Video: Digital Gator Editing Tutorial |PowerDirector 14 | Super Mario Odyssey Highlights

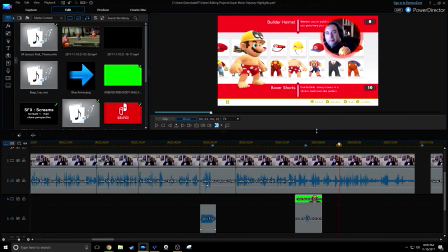1986s
It's funny. I've actually never used this joke yet. I literally just downloaded it for the video. But it's funny.
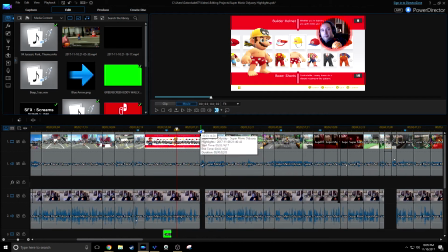1993s
I like that. I like that joke. All right, so let's see. Oh yeah, add flare.
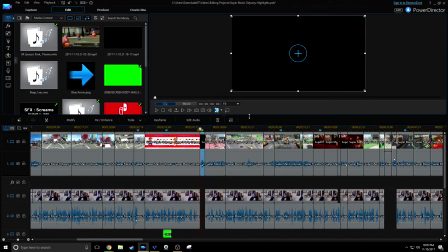2001s
So this is just this is literally just a bit where
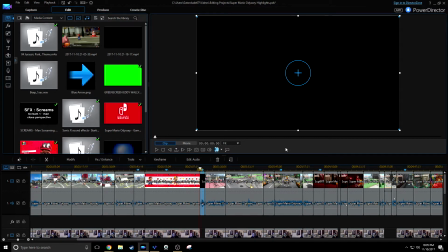2007s
Mario is dressed in his, like, comes out of getting dressed, and he does this little animation.
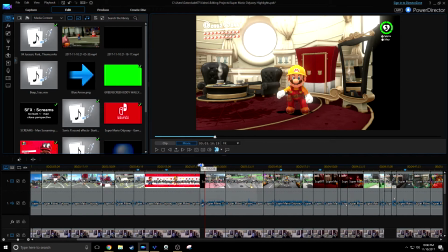2015s
Now the game already did their own little like applause and whatnot, so I don't really have to add any sound effects. I was more talking like maybe something like maybe fireworks around, just to show how good he looks.
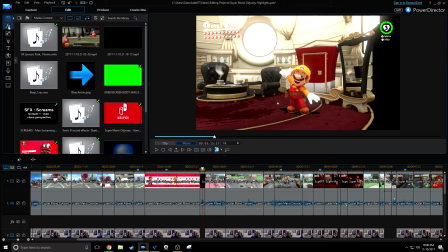2031s
I wasn't gonna do any explosions. I think that'd be a little too over the top. Maybe, but be a little random.
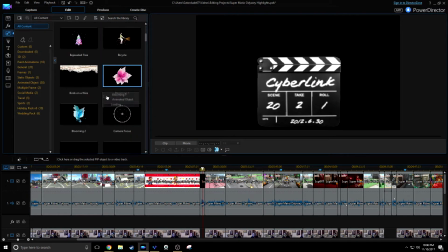2040s
But let's see if I can find anything that can.
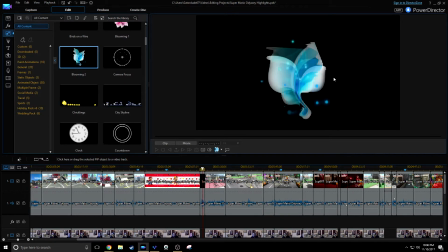2045s
Now these are just like stock effects that are on my editor,
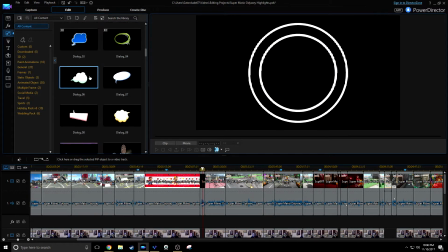2051s
so I don't fully know what's on here. I don't even know if, like, is it good?
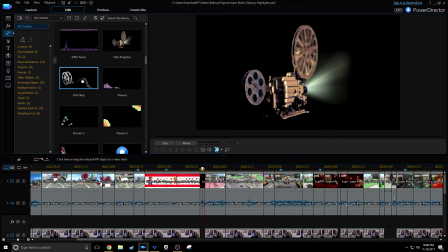2058s
Yeah, that doesn't look good at all. That really doesn't look good.
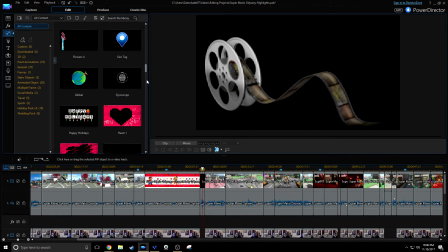2062s
Oh. So there's a reason why I don't use stock and I usually download everything.
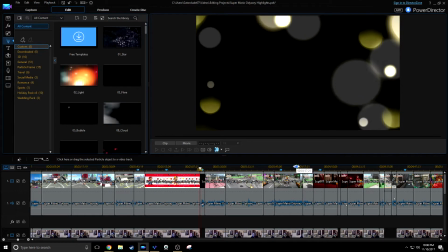2070s
Oh well, whatever. I'll probably just cut that out. Anyway, let's see.
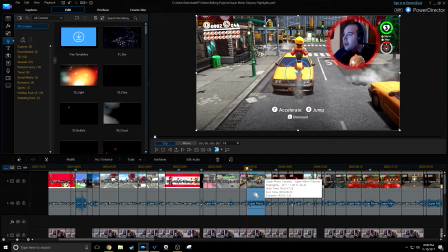2076s
Next thing is Mario Kart 8 scooter footage, because I'm talking about riding the scooter here. I'm away, you tourist.
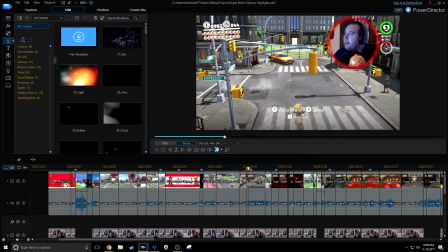2082s Oh wait, I'm the tourist.
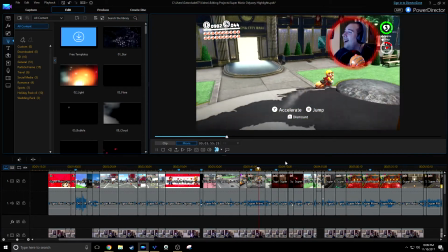2087s Why is this game? Why? It's Mario on a scooter.
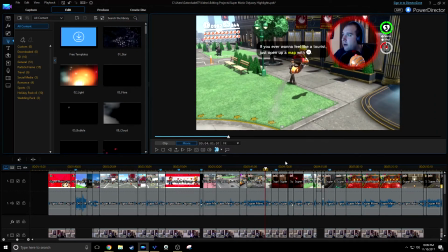2093s I mean, it's not like we haven't seen that before.
So like I make that little nod to like we haven't seen.
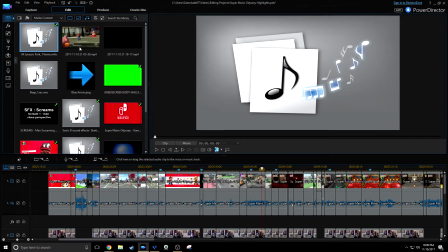2098s Well, it's not like we haven't seen that before.
So I've looked up on YouTube, lovely YouTube, and I found
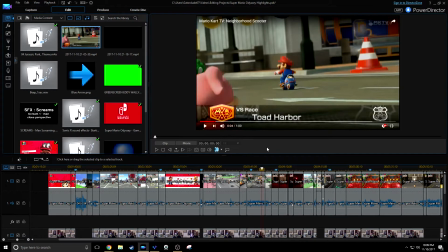2106s
someone just riding Mario on a scooter in Mario Kart. So kind of works with all I'm looking for.
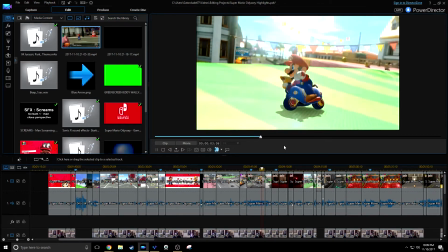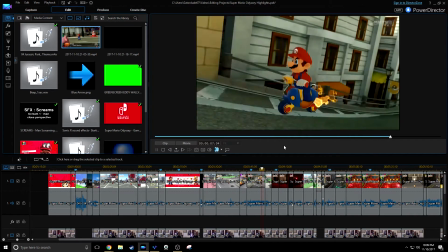2120s
Yeah, so works pretty well.
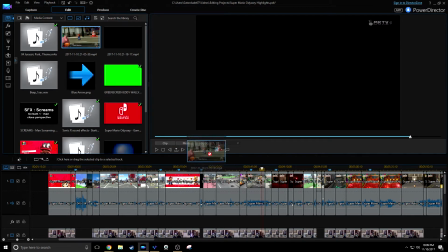2123s
What I'm gonna do is I'm gonna take that clip and put it on top of my footage here.
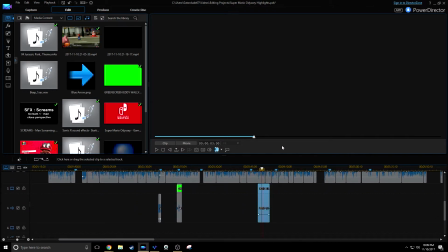2131s
Let's see. It's not usually that slow because I usually have a whole screen of just.
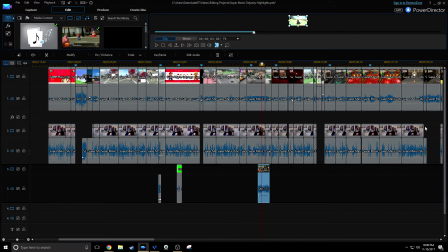2137s
Usually it's like it literally is just a whole screen of this, and I have my assets up here, and this is not super tiny.
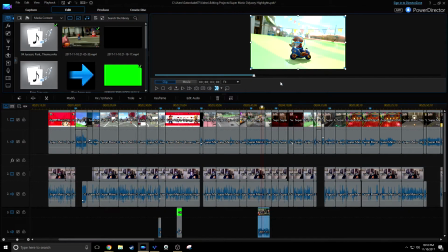2145s
It's usually on my second monitor, but again, putting a show. So it doesn't matter.
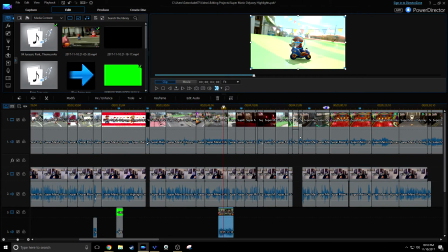2150s
I'll probably fix this after recording this, but anyway.
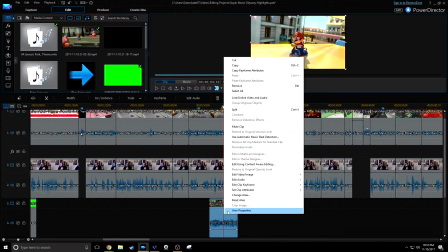2154s
So what we're gonna do is we're gonna have no audio here because it's not really important.
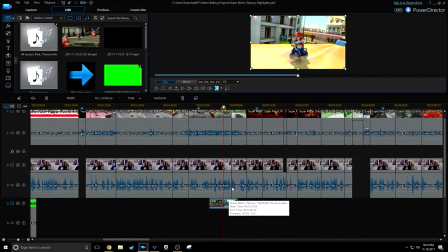2161s
Let's see, no audio. What I'm gonna do is let's see.
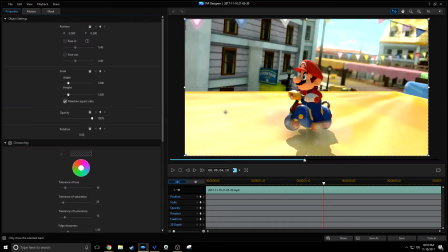2169s
Let's mess with it already. I'll cut it down afterwards. So what we're gonna do is we're gonna shrink it in size.
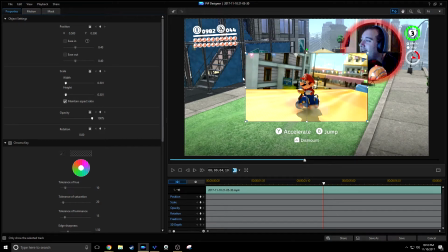2178s
I'll probably put it behind my face to add more to the aesthetic.
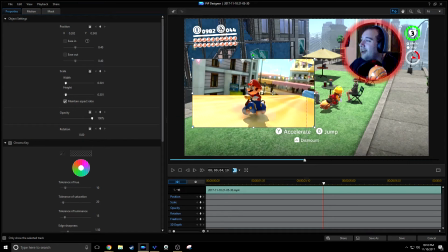2185s
Or actually, maybe I'll put it here. Yeah, that works a little bit well for the scene. Anyway, so we'll shrink it about there. And then,
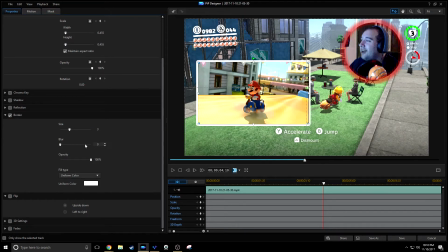2198s
Chroma Key, we'll put a border around it just to emphasize further that it is a video on top of a video.
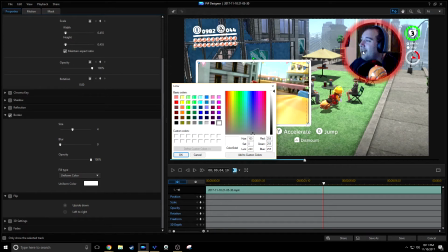2208s
What are the colors for Mario Kart 8? I know Mario's red, but I'm already red up here. So, oh, I know, light blue, yeah.
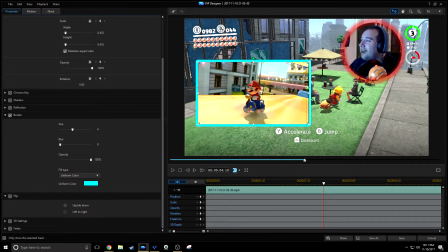2215s
I mean, that kind of adds more to, Odyssey's, effect, but, I think MK8 has this type of colors as well. I try to, like, incorporate, colors that I'm referencing to, like, videos or clips I'm referencing to, have the same, like, complement the color.